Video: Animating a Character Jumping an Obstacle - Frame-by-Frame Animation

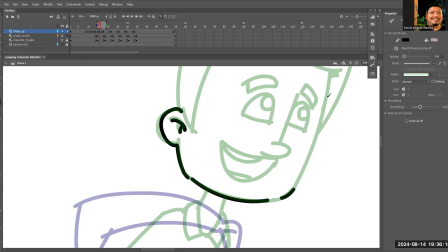3279s
Now, the reason why I'm tracing back the head is because I don't want it to be deformed as it moves along the animation.
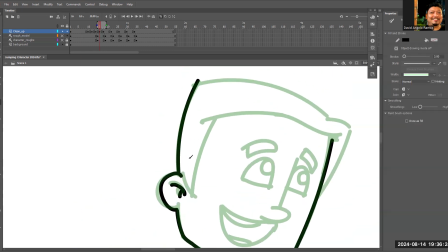3288s
And well, it's okay for the body to get a little bit deformed because after all, they are having a squash and stretch.
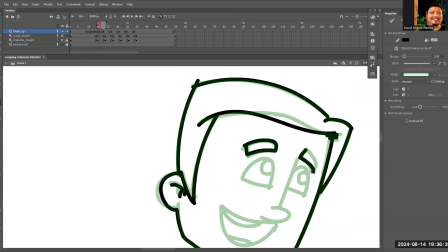3302s
But the head is quite tricky. It has to be consistent.
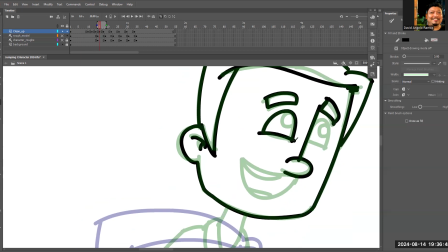So as you can see, I've been drawing a lot here
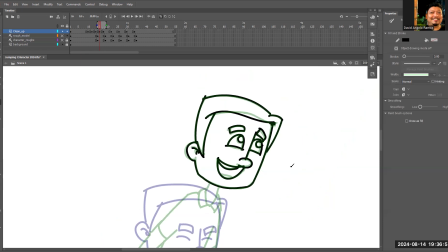3320s
because this is the essence of 2D animation. You draw a lot.
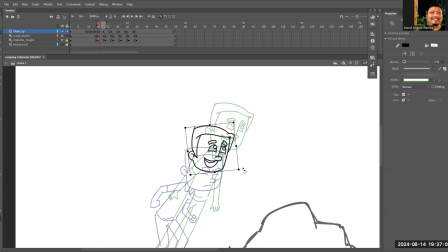3326s
Of course, this is now, of course, the head has an arcing motion as well.
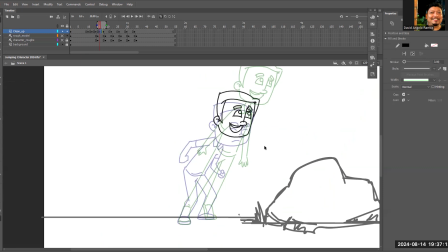3336s
The head probably will be right here. Okay.
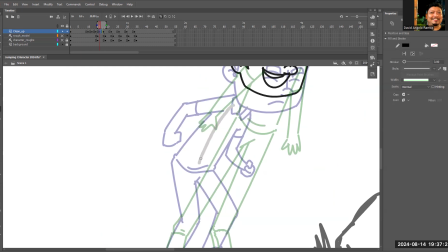3342s
And probably I'm going to sketch the it's going to be impossible. So I'm going to draw carefully right here.
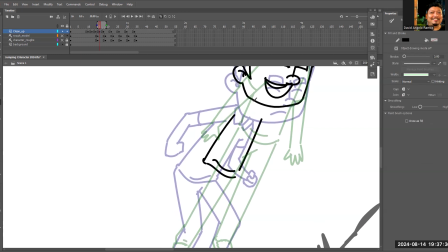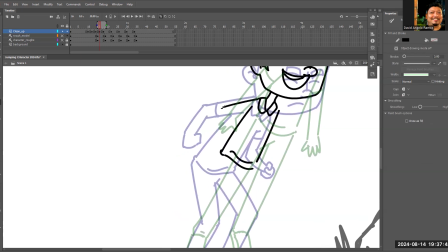Okay, that will be the in-between drawing.
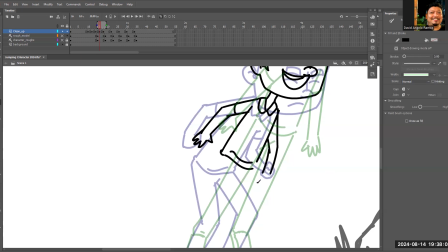Okay, I'm just gonna clean this up.
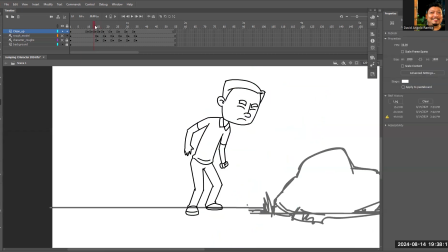3399s
Okay, so what we have here, we are halfway done with this drawing.
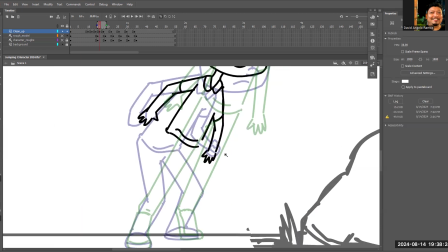3408s
And
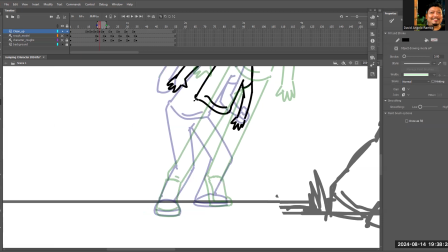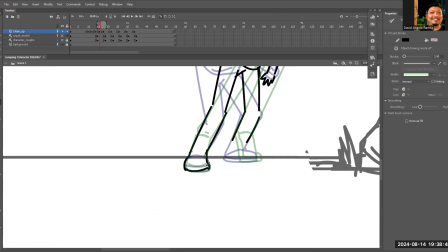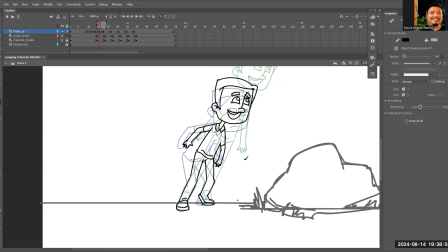3442s
okay, so this is the other one.
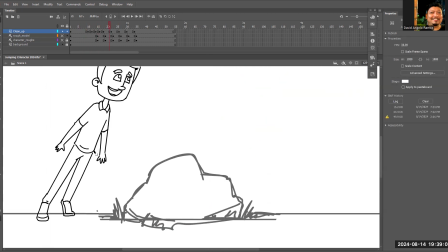3449s
So as you can see, it's gradually smoothening up. Okay.
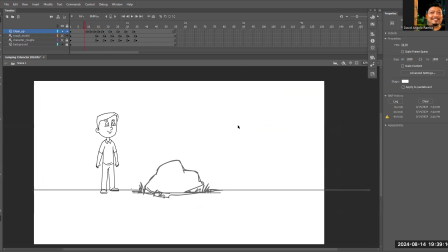3458s
So for the next in-between drawings, I'm going to fast forward this video. Now, if you're asking me how many in-between drawings I should draw, it depends on you. It depends on the spacing of the drawings. You will be the one to determine it.
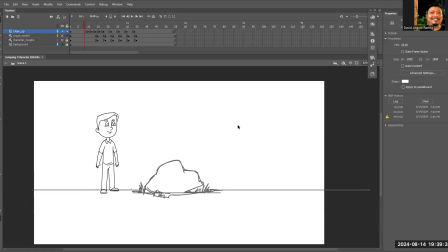3475s
Okay, so ikaw ang magtatansya, ikaw ang magde-determine kung ilang drawings ba, ilang in-betweens ang dapat bang i-drawing at ilang key poses ba. No, you are the animator, you're the artist, and you'll be the one
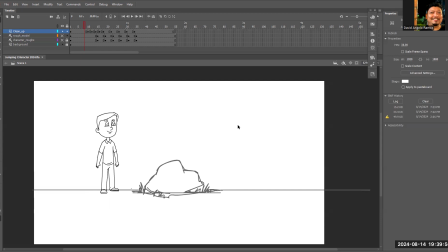3492s
responsible in determining as to how many drawings in order to complete a certain action. At the end of the day, it has to be workable, it has to be working, it has to be readable.
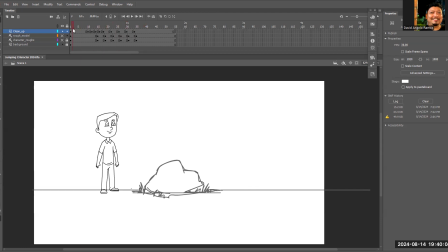3504s
The animation has to be readable, okay? So, in the next video, I'm going to continue creating the in-between drawings. So, sit back and relax.